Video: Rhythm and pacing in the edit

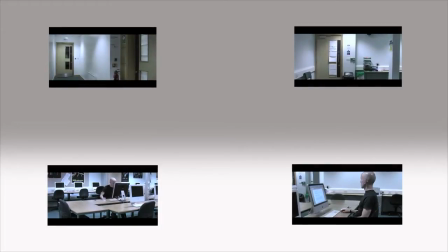When you're shooting, you would have taken time and care to think about how you wanted your footage to look. Plus, you would have had one eye on how you wanted it to cut together later on. Once you've arranged your footage into an assemble edit, it's time to start thinking about the rhythm and pace of the scene that you'd like.
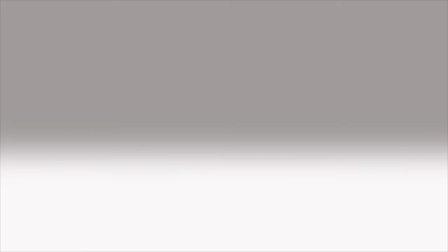Let's examine two options in this short scene. A man is at a desk.
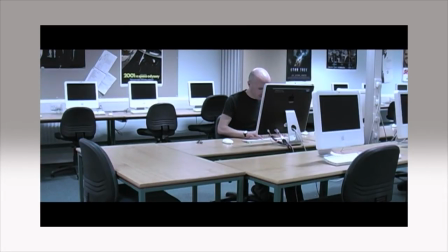He hears a noise. Then gets up to investigate.
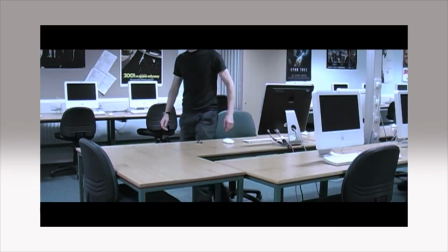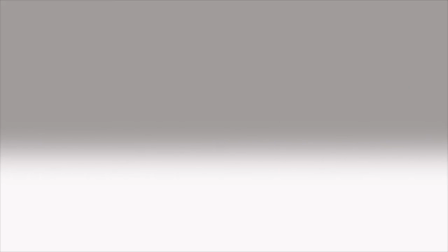The first way you could edit this is with a slow pace using standard match-on-action editing techniques, like this.
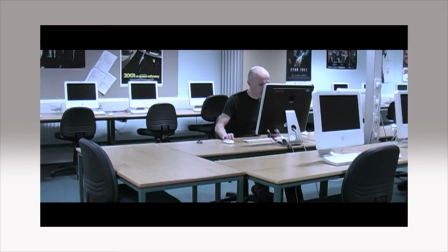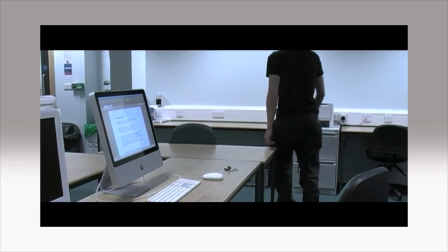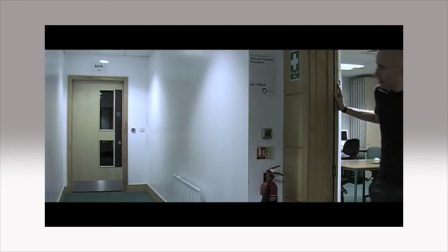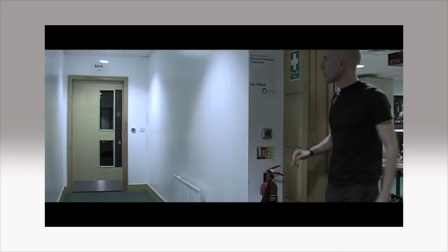This would be useful for creating a more drawn out and suspenseful sequence where you wanted to create an atmosphere of menace and tension.
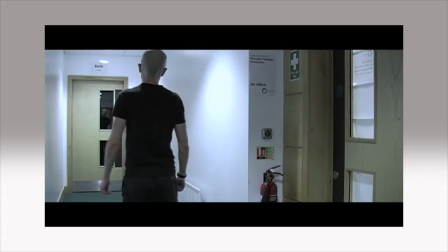However, if you wanted to cut to the chase quickly and get events moving along, you could cut with a greater sense of pacing, like this.
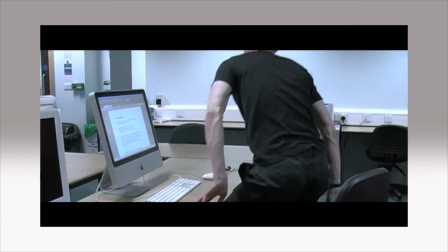This more montage-based approach ignores the usual rules of cutting on action and instead focuses on the rhythm of the edit,
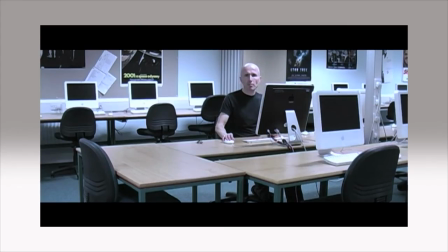often sticking tightly to the subject's larger scale movements.
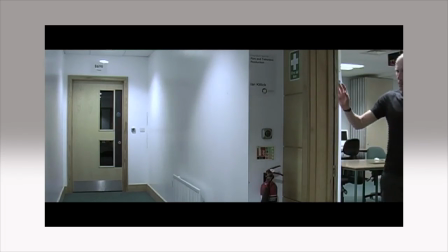This rhythmic approach often works best if the edits are of a similar length.
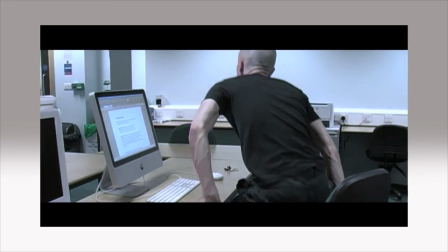It gives the audience a sense of stability in the edit, even if visually the general sense of continuity has been slightly disrupted.
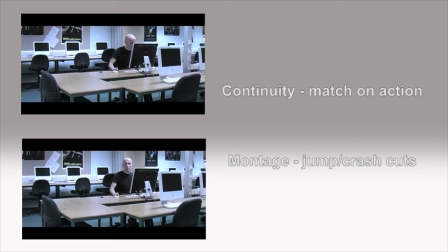The decisions on how you pace your edit are often related to genre. In the lengthier edit that we saw, you might be creating a pace that generates a sense of suspense and tension.
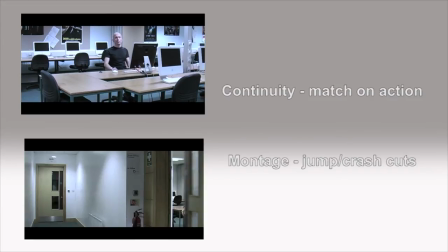This would be good for a mystery or horror film.
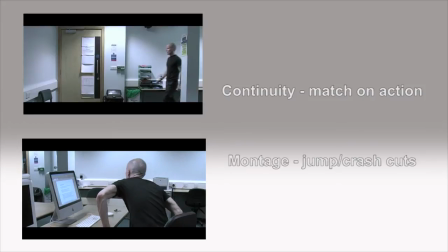However, the more rhythmic editing in the second version might be more useful for a film that is more action-packed and thrilling.
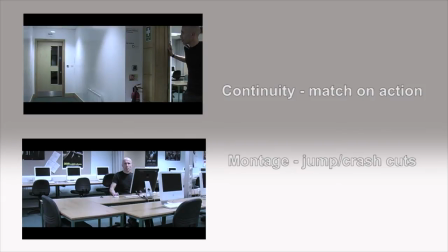As always, if you know the material well, you'll know what type of rhythm and pacing the edit needs.
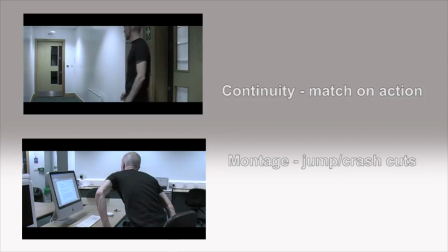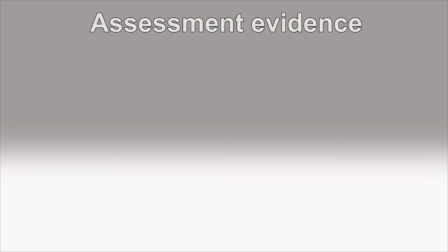For assessment purposes, I'd like to examine and make some notes on how Peter Hunt edited the opening few minutes of Goldfinger, as his editing utilises very skillfully the more montage-based rhythmic editing and compression of time that we looked at earlier.
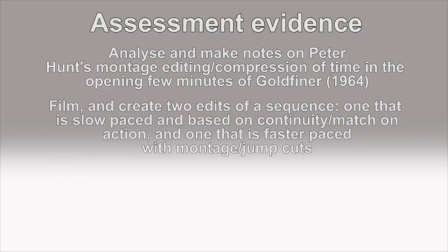I would like you to also shoot and create two edits of a short scene, one using a slower pace that sticks closely to match-on-action rules, and another faster paced edit that uses a more montage-based approach. Please keep the edits for later assessment purposes.